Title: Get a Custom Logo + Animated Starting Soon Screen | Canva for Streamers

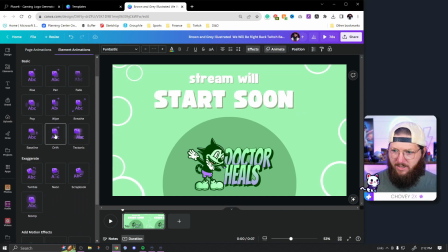(8:15)
And so I'm gonna animate, and we'll just look at these for a second. So this one just is gonna slowly drift across the scene. That has a cool feel. Breathe is gonna like slowly get bigger, slowly kind of draw back in, I think is a cool feel. These are just animations for them to come in.
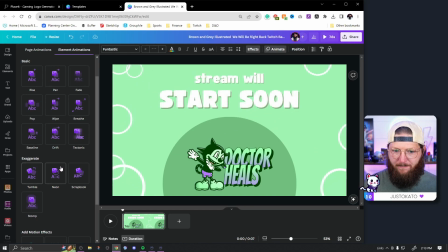(8:31)
I really want it to be a continuous movement, right? And so what I'm gonna do here is I'm actually gonna do a drift to it. I think that is perfectly fine. I'm gonna have it go to the right. And then I could even actually add a like pulsing effect to it if I wanted to, just like this.
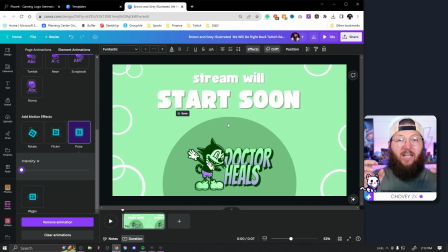(8:46)
I'm gonna bring my intensity down. And so as it's drifting, it is slowly kind of pulsing. Gives you a little bit of movement, a little bit of excitement happening here, right? Now, what I don't want is it to go over to this side, and then whenever it loops in OBS, it jumps back really fast.
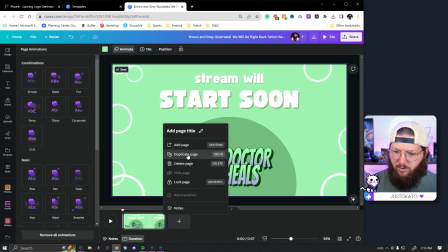(9:00)
And so what I'm gonna do is I'm actually going to click this, and I'm going to duplicate it. And now in here, I'm gonna select this group again.
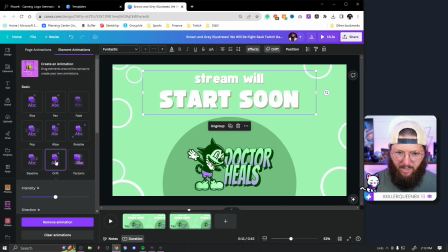(9:08)
Notice how it's all in the purple box. I'm gonna hit drift, and over here on drift, I'm gonna change the direction.
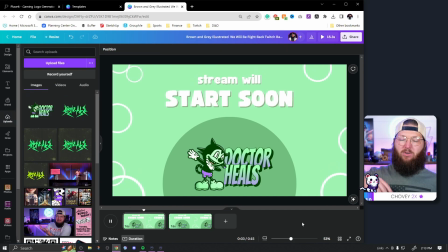(9:14)
I want it to go back. And so now if I play this from the beginning, it is pulsing, it is drifting, and it should get to a point and start going back the other direction. There we go. Something like that. There's a little jump in between I didn't love, so let's try to add a cross dissolve transition.
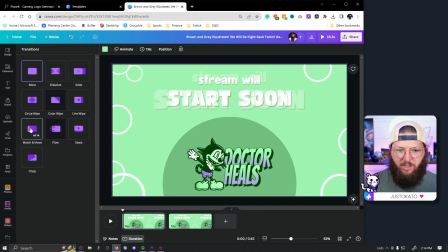(9:29)
Clicking right here and hitting add transition. We will actually do, we'll do a match and move, actually. We'll see if that makes it feel a little better. Let's bump up our timing on it a little bit more.
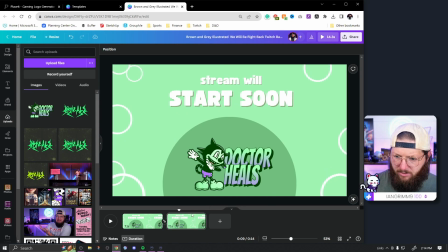(9:47)
Still had a little bit of an odd feel to it, but I think for this, it's okay.
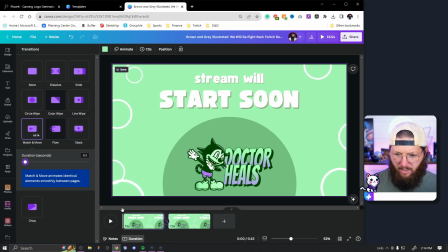(9:51)
We could absolutely play with this timing until we get something that looks and feels good. There you go. You couldn't hardly see that one. I don't think most people would notice it. Let's go back with none, see if that was actually better or worse. Ooh, actually, I have a cool one. I did this earlier. It was a circle wipe. Let's see, not the whole slide.
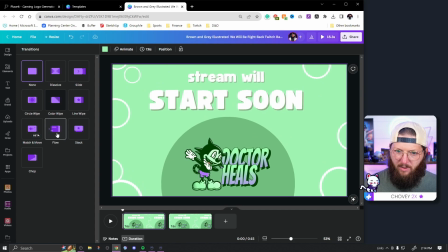(10:08)
That one. The flow actually looks really cool, I think. That would actually be cool if you did like flow in between and you actually change
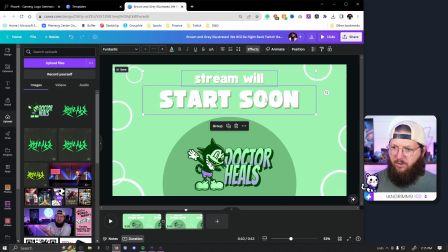(10:17)
the text from stream will start soon and change it to like, you know, !! QOTD, right? Your question of the day.
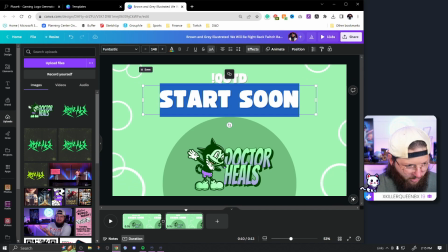(10:27)
And your question of the day was like, how'd I put myself on the spot? Right? Do you wear glasses? I just looked at my camera and that's the first thing that came to mind, okay? Right? So I don't know.
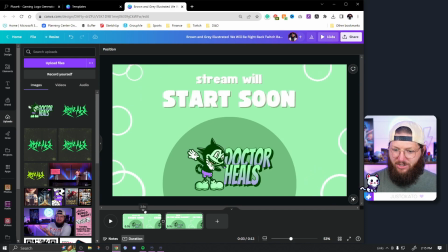(10:37)
You have something like this. And so now when the transitions come, it changes. Stream will start soon. Question of the day, do you wear glasses, right? And so it gets people talking in the chat while you're waiting for the stream to come up.
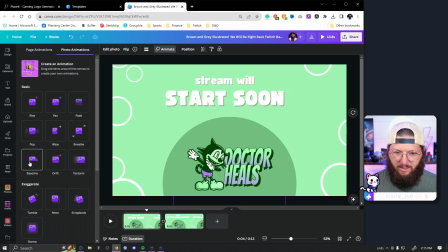(10:49)
Now let's say, you know, our little logo is just chilling here. We actually want it to do something. And so the same way that we have some animations on that other one, we can also add some animations to this one. So I kind of like the breathe effect for this one because again, it's gonna get bigger and smaller and we'll have it kind of change.
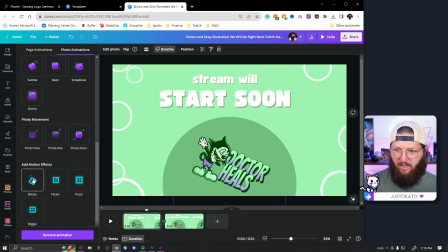(11:05)
But then we can also add in a rotate, right? You can add in this cool rotate while it's doing that. You can add in like this flicker where it's just slowly going on and off. You can add in just a wiggle where it's moving around. I wish I could slow this wiggle down even more, but that's not bad.
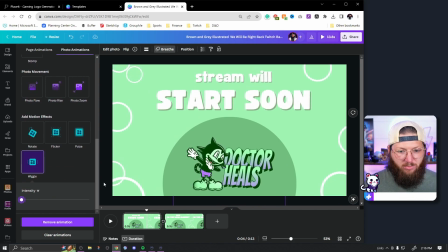(11:20)
It feels like maybe a little too much movement, but this is definitely an option that you can have. And so I'm just going to copy this one and I'm going to delete this one and I'm gonna paste this one back on this side.
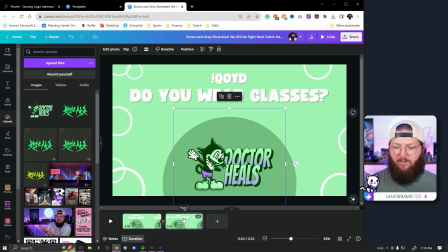(11:32)
And so it has the same animation. However, I don't want it to breathe out.
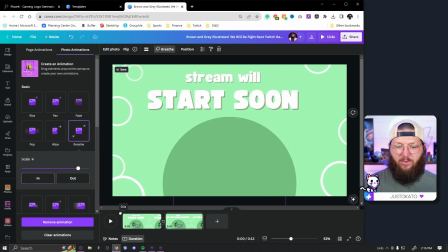(11:37)
On this one, I want it to breathe back in. And so as it's going through that loop, it is getting, you know, bigger and it'll, all right, we'll watch.
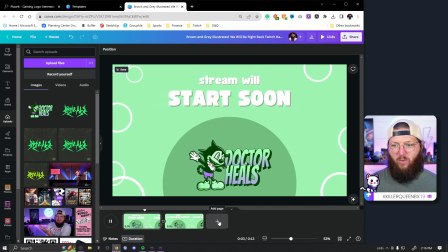(11:44)
It's slowly getting bigger as it's kind of doing its wiggling. Maybe this is a little bit much, I don't know. And then as you go over, it's kind of drawing back in, right? So I think this is a really cool idea for a starting soon screen or a be right back screen.
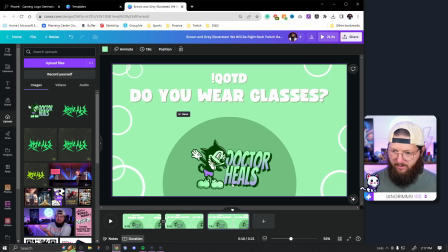(11:58)
You can add in your question of the day, easily duplicate this page again. This time set him to breathe out, so it's that back and forth, right?
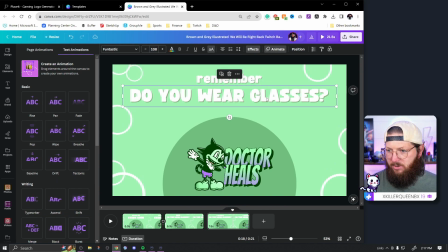(12:07)
And then you could change this to remember to use that prime sub, right?
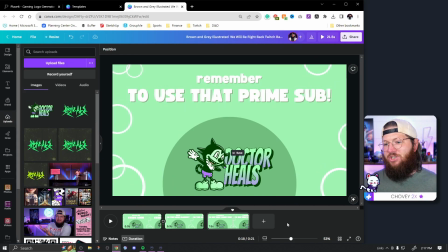(12:15)
You can just whatever you want. You can actually build this out as long as you want. It has stream information, it has stuff telling you the stream is starting soon, right?